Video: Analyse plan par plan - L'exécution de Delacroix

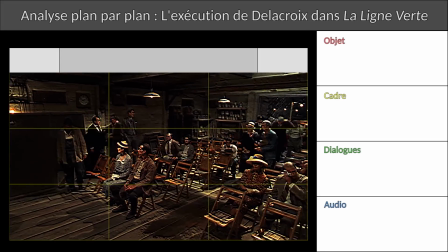Vous avez donc choisi de regarder la version longue de l'analyse de la mort de Delacroix, parce que vous aimez les analyses plan par plan ou parce que vous êtes un sadique.
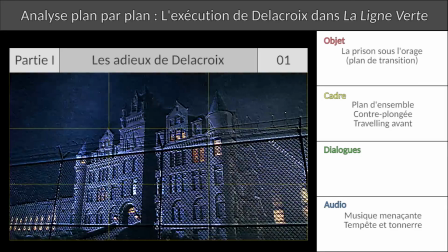Allons-y, cette très longue scène est divisée en huit parties relativement distinctes. Première partie, les adieux de Delacroix.
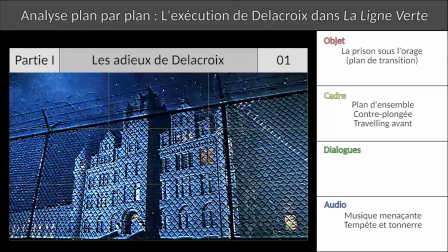Mais d'abord, la foudre, évidemment comme si l'électricité allait jouer un rôle important dans ce qu'il va se passer. Ensuite, la scène est entièrement filmée du point de vue de Delacroix.
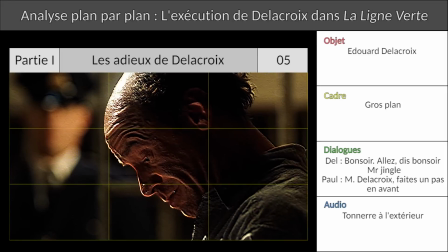Quand Edgecombe dit un pas en avant, on ne le voit pas, on ne voit que la réaction du condamné.
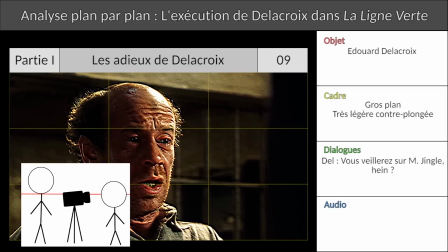Après, pendant leur dialogue, la caméra est au niveau de Delacroix avec une très légère contre-plongée pour filmer ses interlocuteurs. puis plan du
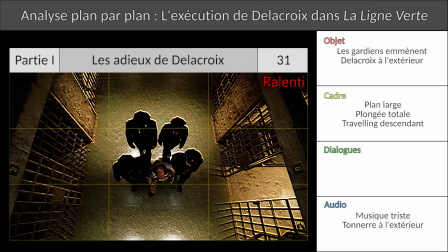dessus ce qui permet de faire en sorte que les personnages se dirigent vers ou vers le bas quand je vous dis que la descente aux enfers est inévitable mais qui
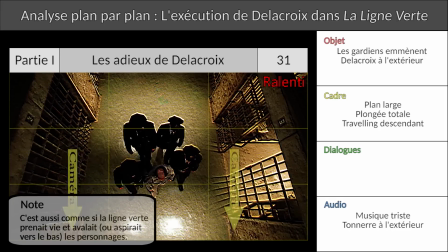introduit également la présence d'une espèce de force supérieure dieu le diable le destin le bien et le mal stephen king ça peut être ce que vous voulez mais
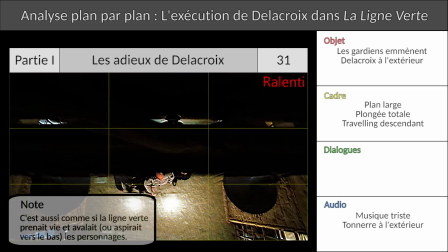quelque chose plane sur ces personnages plan suivant et début de la phase 2 présentation du spectacle la caméra poursuit le mouvement de haut en
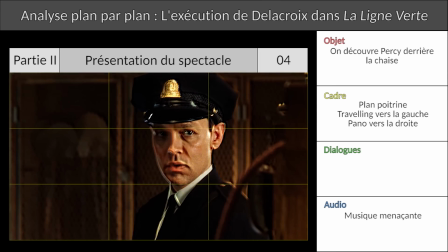bas toujours du point de vue de la croix on découvre derrière la chaise percy percy range son arme et l'attache les visages des acteurs expriment toutes
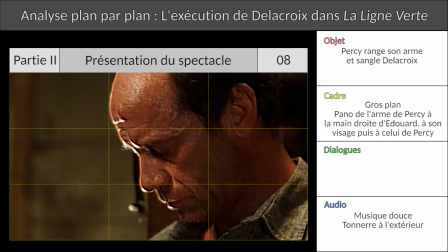leurs émotions sans un mot clairement de la croix et suppliant et clairement percy s'en branle et le méprise mais tout a lieu comme dans un
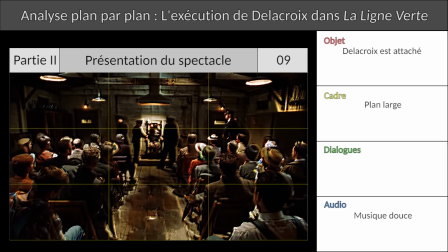spectacle regardez ce plan on a l'impression d'assister à une pièce de théâtre avec les gardiens à genoux devant lui il ya un gros côté jésus-christ mort pour vos péchés aussi la musique s'arrête annonçant la phase numéro 3
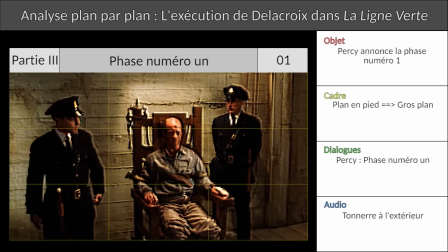la phase numéro 1 sans musique le discours de percy a plus d'importance normal il dirige l'exécution la phase numéro un
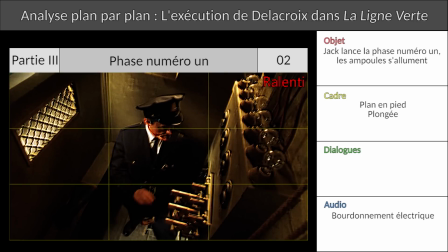fait que la lumière augmente la première fois qu'on a vu ça dans le film c'est qu'en café a utilisé son pouvoir la lumière dans ce film symbolise toujours
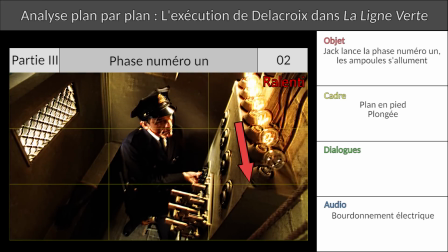d'une certaine façon la vie ou la mort et souvent le surnaturel Vous vous rappelez dans la scène d'introduction de Café, quand il a projeté son ombre d'abord sur Bitterbug, puis sur Delacroix,
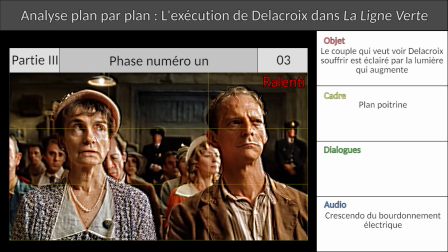en avouant ensuite avoir peur du noir ? Mais pas dans cette scène. Dans cette scène, la lumière, c'est la mort. On revient dans le bloc E, où la lumière qui s'intensifie semble réveiller Wharton et affoler Café et Mr. Jingle.
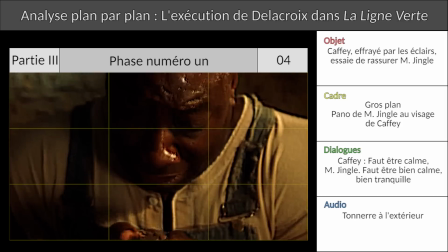Billy the Kid baigne dans la lumière et Café est dans la pénombre, effrayé par les éclairs. Normal, la lumière, c'est la mort.
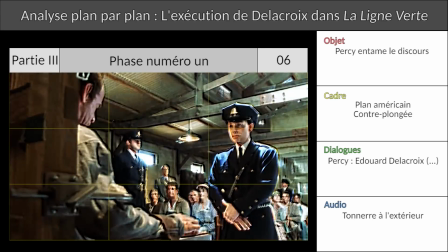La caméra nous informe juste que ces trois personnages sont dans la scène. Retour à la salle d'exécution, toujours du point de vue de Delacroix, on voit pour une fois Percy en contre-plongée, dans un contexte où il a le pouvoir.
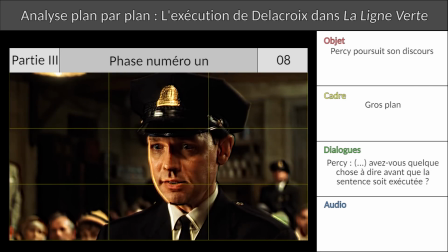Pour magnifier l'attention, dans les plans suivants, tous les personnages sont seuls dans leur cadre comme si la communication était au mieux difficile.
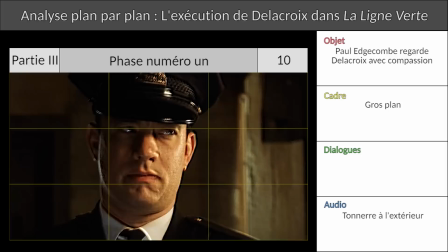Ça tranche avec les nombreuses fois où Percy est seul et les gardiens au moins deux. Même mieux, Percy a des bouts de tête du public derrière lui.
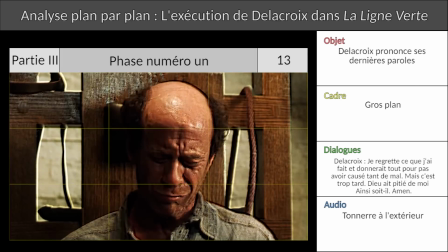Ce que le cadre essaie de nous dire, c'est que cette fois il y a du public. Si Percy est inhumain, personne ne pourra intervenir, donc il s'en sert pour lui dire que Souris City n'existe pas.
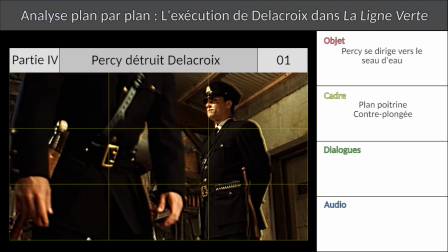Phase numéro 4, Percy décide de détruire de la croix. Il va pour mouiller l'éponge.
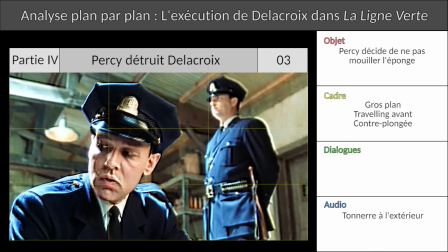L'angle du cadre nous dévoile qu'Edgecombe ne le surveille pas. et le léger travelling avant sur son visage et la lumière nous indique que c'est probablement là qu'il a l'idée de ne pas mouiller l'éponge.
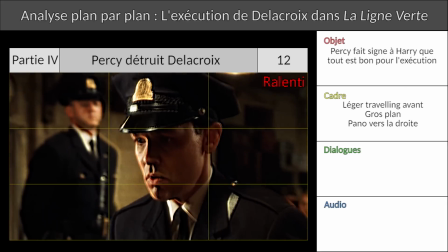Ça a été préparé durant la simulation de l'exécution de Bitterbuck, Jack lui a dit qu'il fallait absolument la mouiller. Ensuite tout se passe normalement mais regardez la subtilité de la mise en scène.
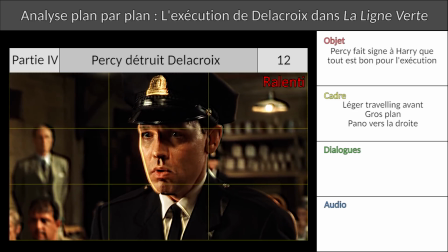La caméra approche légèrement de Percy comme pour lui donner une chance de laisser tomber.
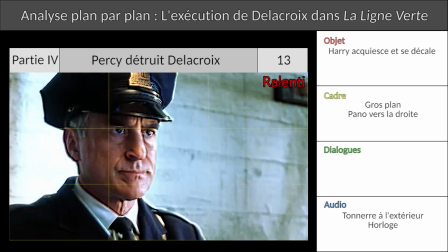Il fait un très léger oui de la tête auquel répond non seulement Harry mais aussi la lumière de la foudre et un coup de tonnerre.
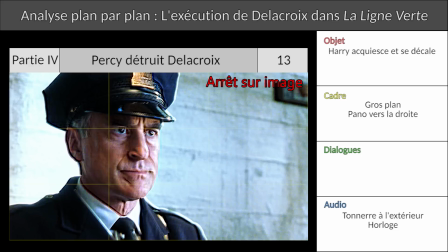Mais un autre élément scelle le destin de Delacroix, un effet sonore qu'on n'entendait pas avant et qui prend soudain vie maintenant, le tic-tac de l'horloge. Ça y est, tout est orchestré, plus rien n'est évitable. Alors évidemment, il y a encore une chance qu'Edgecombe réagisse, et pour plus de suspense, on voit qu'il se rend compte que l'éponge n'a pas été mouillée. Mais regardez comment la prise de conscience de Paul Edgecombe est découpée. Un plan sur l'horloge, Edgecombe regarde le saut.
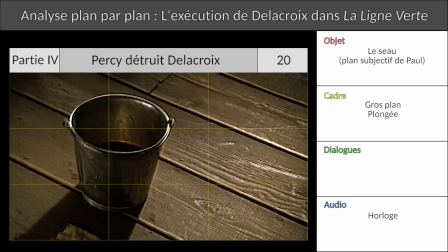Plan subjectif, et comme pour l'idée de Percy, l'idée de Paul nous est signifiée par un léger travelling avant et un effet sonneur.
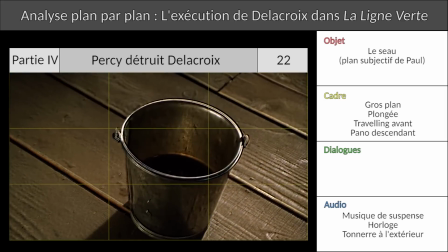Pas la foudre, mais la musique. Re-plan subjectif, la musique va crescendo, le son de l'horloge aussi.
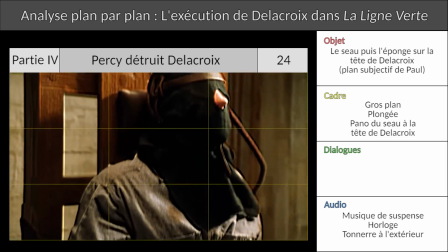Paul Edgecombe est totalement enfermé dans son cadre, il hésite, il doit prendre une décision.
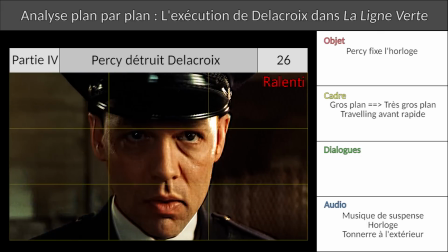Travelling avant sur Percy, déterminé, les yeux rivés sur l'horloge, et plan sur l'horloge, très gros plan parce que c'est déjà trop tard.
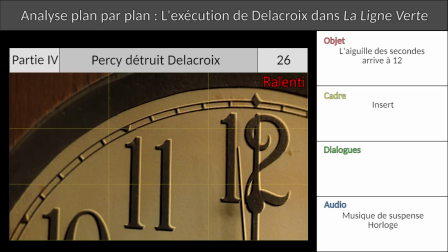D'ailleurs vous avez vu comment encadrer l'horloge, après le 12 on sort du cadre, après le 12 plus rien, après le 12 c'est la mort.
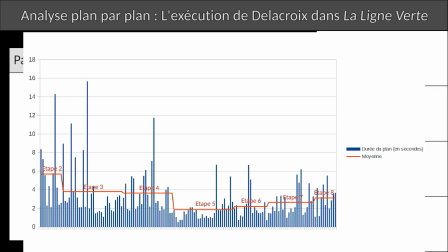Partie 5, phase numéro 2, c'est là que les choses s'emballent. Regardez, j'ai fait un petit graphique de la durée des plans et pour que ce soit plus clair de leur moyenne en fonction des différentes parties de cette scène. Les plans sont de plus en plus courts parce que la situation s'énerve. D'ailleurs là on a une suite de quatre plans très courts, je dirais rapide comme l'éclair.
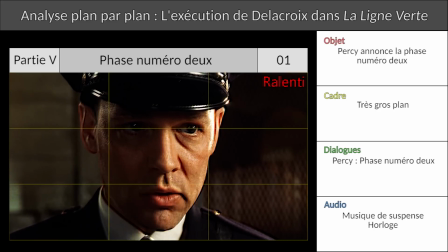Entre Percy qui annonce la phase, Paul Edgecombe qui ne réagit pas, Jack qui envoie le courant,
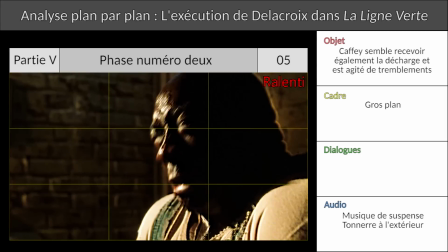la réaction sur Delacroix et la réaction sur Café qui semble pris de tremblements, comme s'il ressentait l'électricité parcourir son corps autant que le condamné.
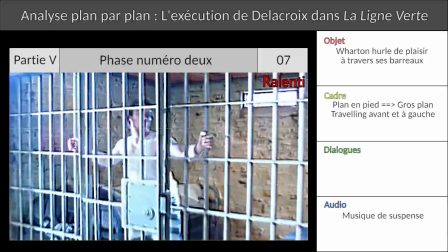Mais chose intéressante, dans le traitement du personnage, William Wharton est également agité, pris de mouvements incontrôlés et lui aussi il crie pas de douleur mais de plaisir.
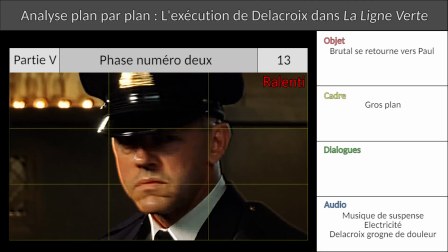On y voit les réactions de l'homme sensible au bien à l'agonie et de l'homme sensible au mal, en train d'exulter de joie en symétrie.